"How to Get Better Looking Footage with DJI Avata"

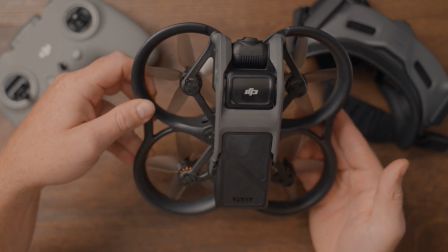0s
So the Avata itself is a great drone which will give you that mind-blowing experience if you never tried FPV before.
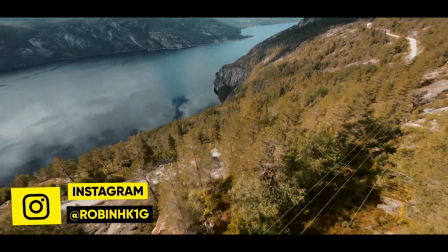6s
Now the footage alone coming from the Avata's 4K camera is outstanding,
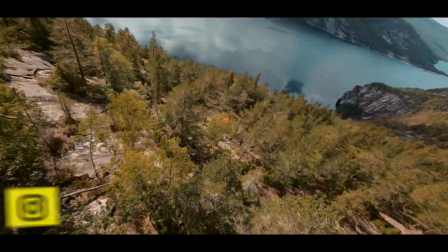11s
but if you ever experience shooting a sequence and looking at the footage in your editing software to
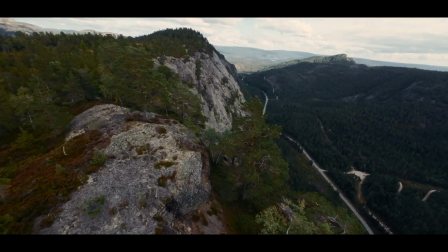15s
realize that it looks a bit too sharp and that the playback has stuttering,
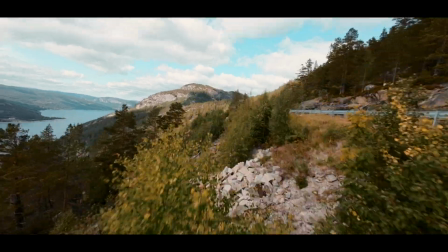20s
even after slowing the clips down to match the project's FPS. The reason you're experiencing this is because you either shot your clips using the auto settings or
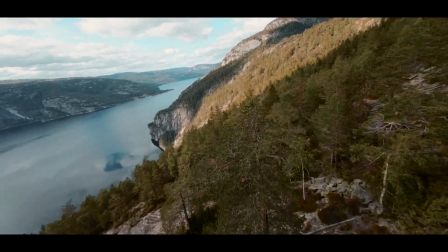28s
that you had to crank up your shutter speed in manual settings to get a properly exposed image.
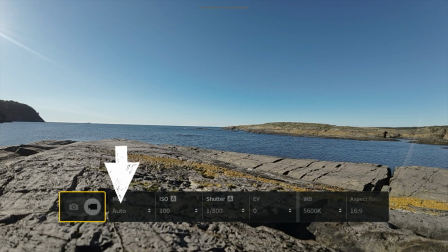34s
So if we take a look at these two clips, one is recorded using the auto settings and one is recorded using the manual settings to properly expose the image.
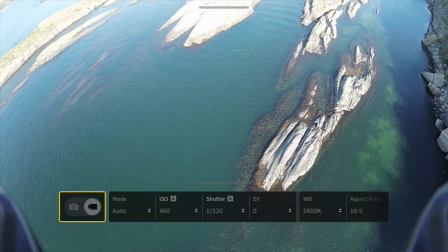43s
Since I'm filming in bright conditions, both these clips ends up with a way too high shutter speed, which makes the image unnatural and too sharp.
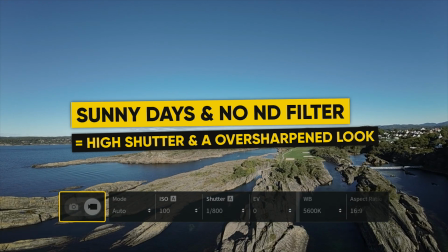51s
It's just like when you're out driving your car or doing a hike, and if the sun is shining, you usually wear sunglasses, right?
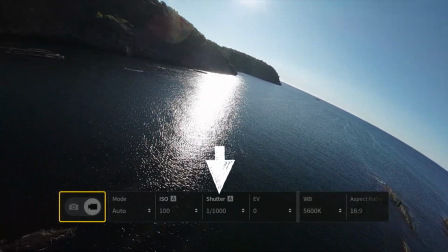59s
Because it's more comfortable and makes it easier to see. The same goes for the camera lens.
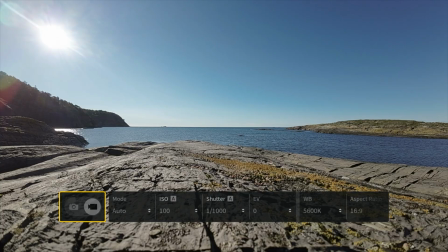64s
The lens is more comfortable with balanced settings. So if I put some sunglasses on the Avata, it will be much happier.
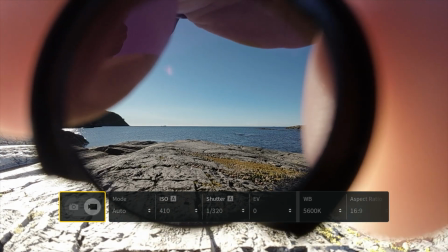72s
So happy that it will give me a much better image in return. So the optimal settings for cinematic videos using the Avata is to have the
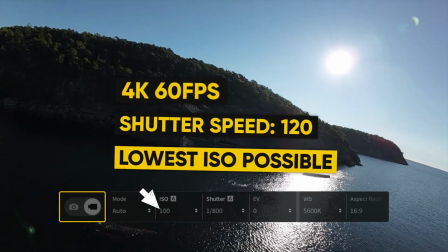79s
ISO as low as possible and a proper shutter speed according to your frame rate.
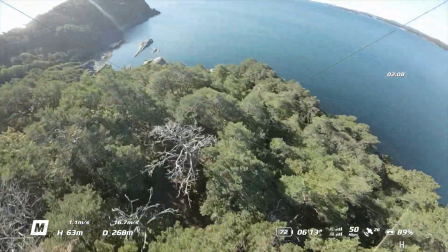84s
But even when putting the ISO on 100, it might not give you the perfect exposure you're looking for.
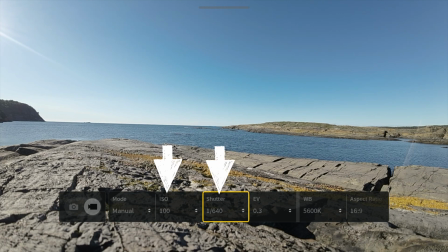90s
So to help the ISO correct the exposure, the easiest way is to crank up the shutter speed, right?
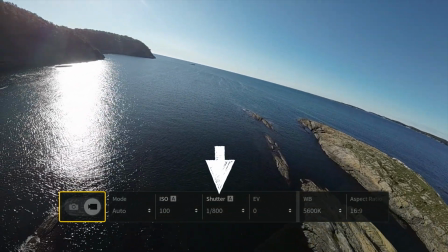95s
Which will decrease the time the shutter stays open, meaning the image gets darker for each value increased.
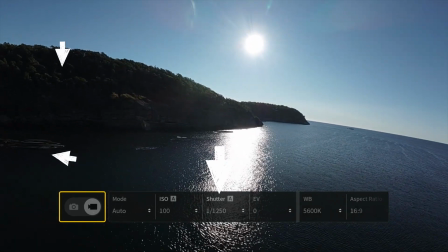102s
But the more we increase the shutter speed, the worse our image will look when we are flying.
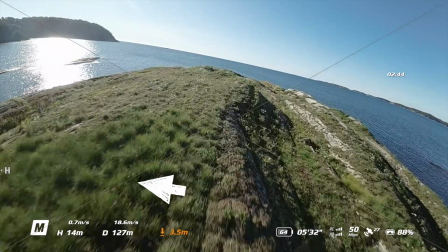106s
It will also remove that natural motion blur which is obtained when having a lower shutter speed.
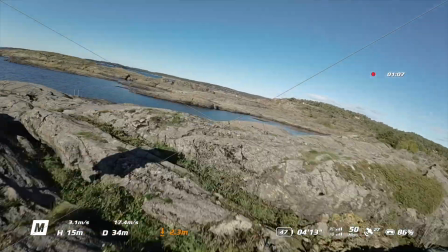111s
It can also result in stuttering, a sharper image, and make it harder to color grade.
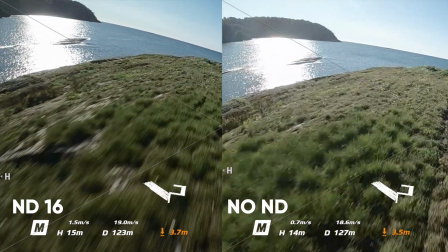117s
Looking at these two shots side by side, we can see the difference between using and not using ND filters with the Avata.
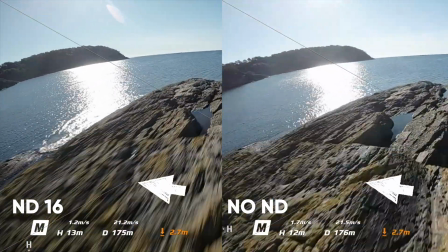124s
The Avata is an FPV drone, so it flies much faster than a normal drone. So by using ND filters when you're flying makes a huge difference.
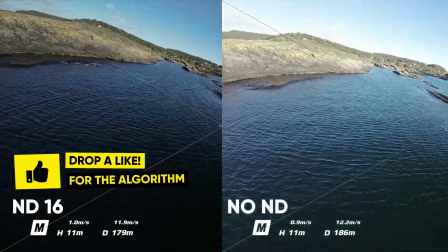132s
And it's a must-have to get better quality footage and to maintain the natural motion blur through a properly set shutter speed.
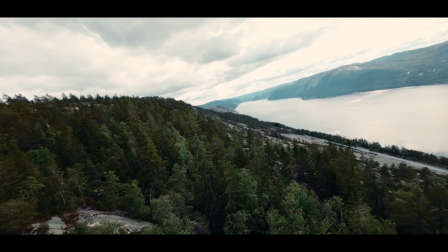140s
So the optimal shutter speed is always the double of your record settings.
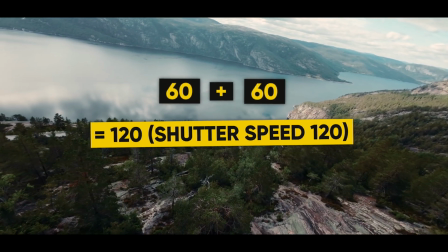144s
So if you're recording in 4K 60 FPS, your shutter speed should be no higher than 120, which is the double of 60 FPS.
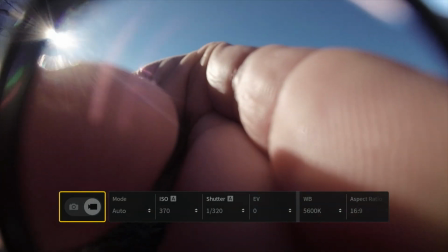153s
Now to get the perfect exposure when we're out shooting those cinematic videos with the Avata, we can also use sunglasses or ND filters, which they are called.
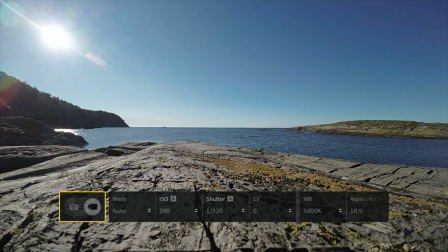162s
Using ND filters, you can easily put your shutter speed to the double of your frame rate and then put the
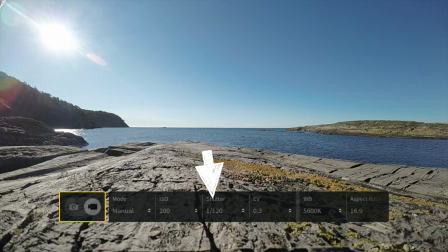168s
ISO to auto if you don't want or have time to change the settings each time you're out flying.
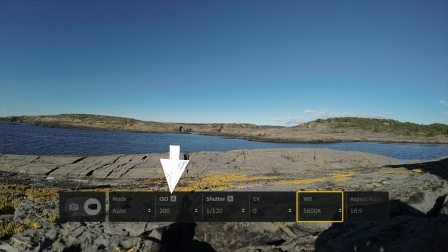173s
A tip here is to set the ISO on auto and change the max ISO to either 4 or 800. And by doing this, you will always have the natural motion blur and the perfect shutter versus frame rate, as well as having the ISO adjust itself.
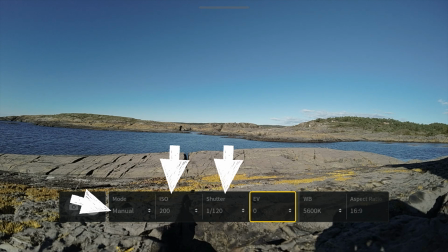187s
But using manual settings will always be the best because you can lock the different parameters and they won't shift during your flight.
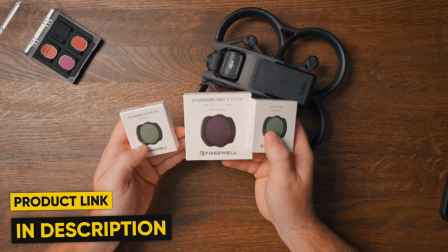196s
Now links to the ND filters that I'm using will also be down in the description below.
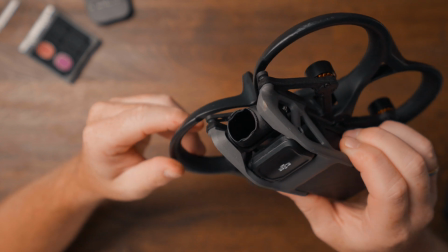201s
Now by having a perfect exposure, your image will not only look better, but you will have a much easier process when editing your footage.
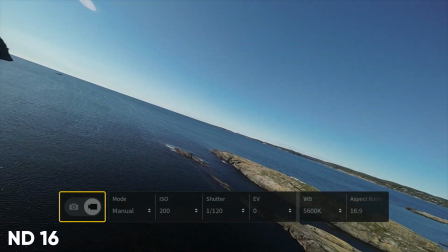209s
It will be easier to color grade, slow down, speed ramp, and more.
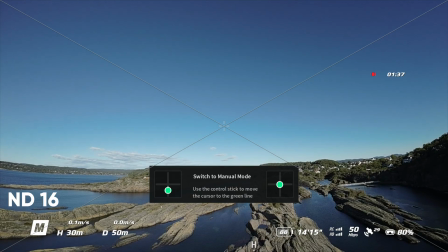214s
Now for some reason, my Avata decided to take its own life. Rest in peace.
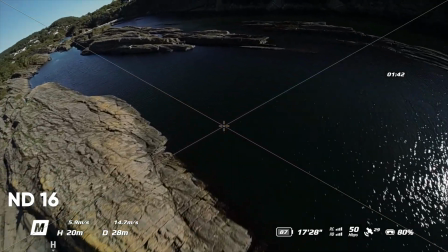219s
I lost all the footage recorded on the Avata. I have no idea how this happened.
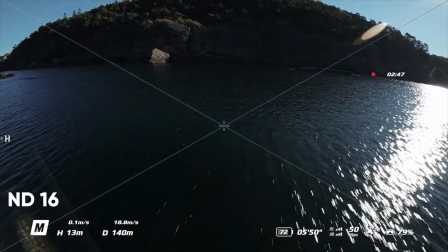225s
I was flying in manual mode, did a normal turn that I've done 1,000 times,
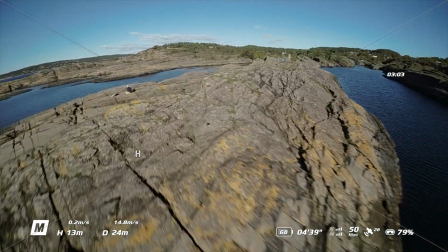230s
maybe 100 times, and yeah, it just, flipped, whatever, something.
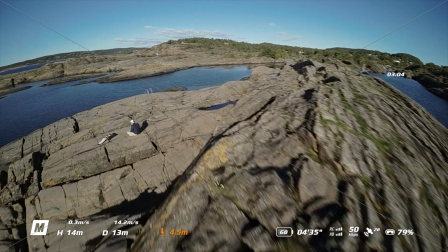238s
You can see it here on in the footage as well, and just landed in this tiny pool of water.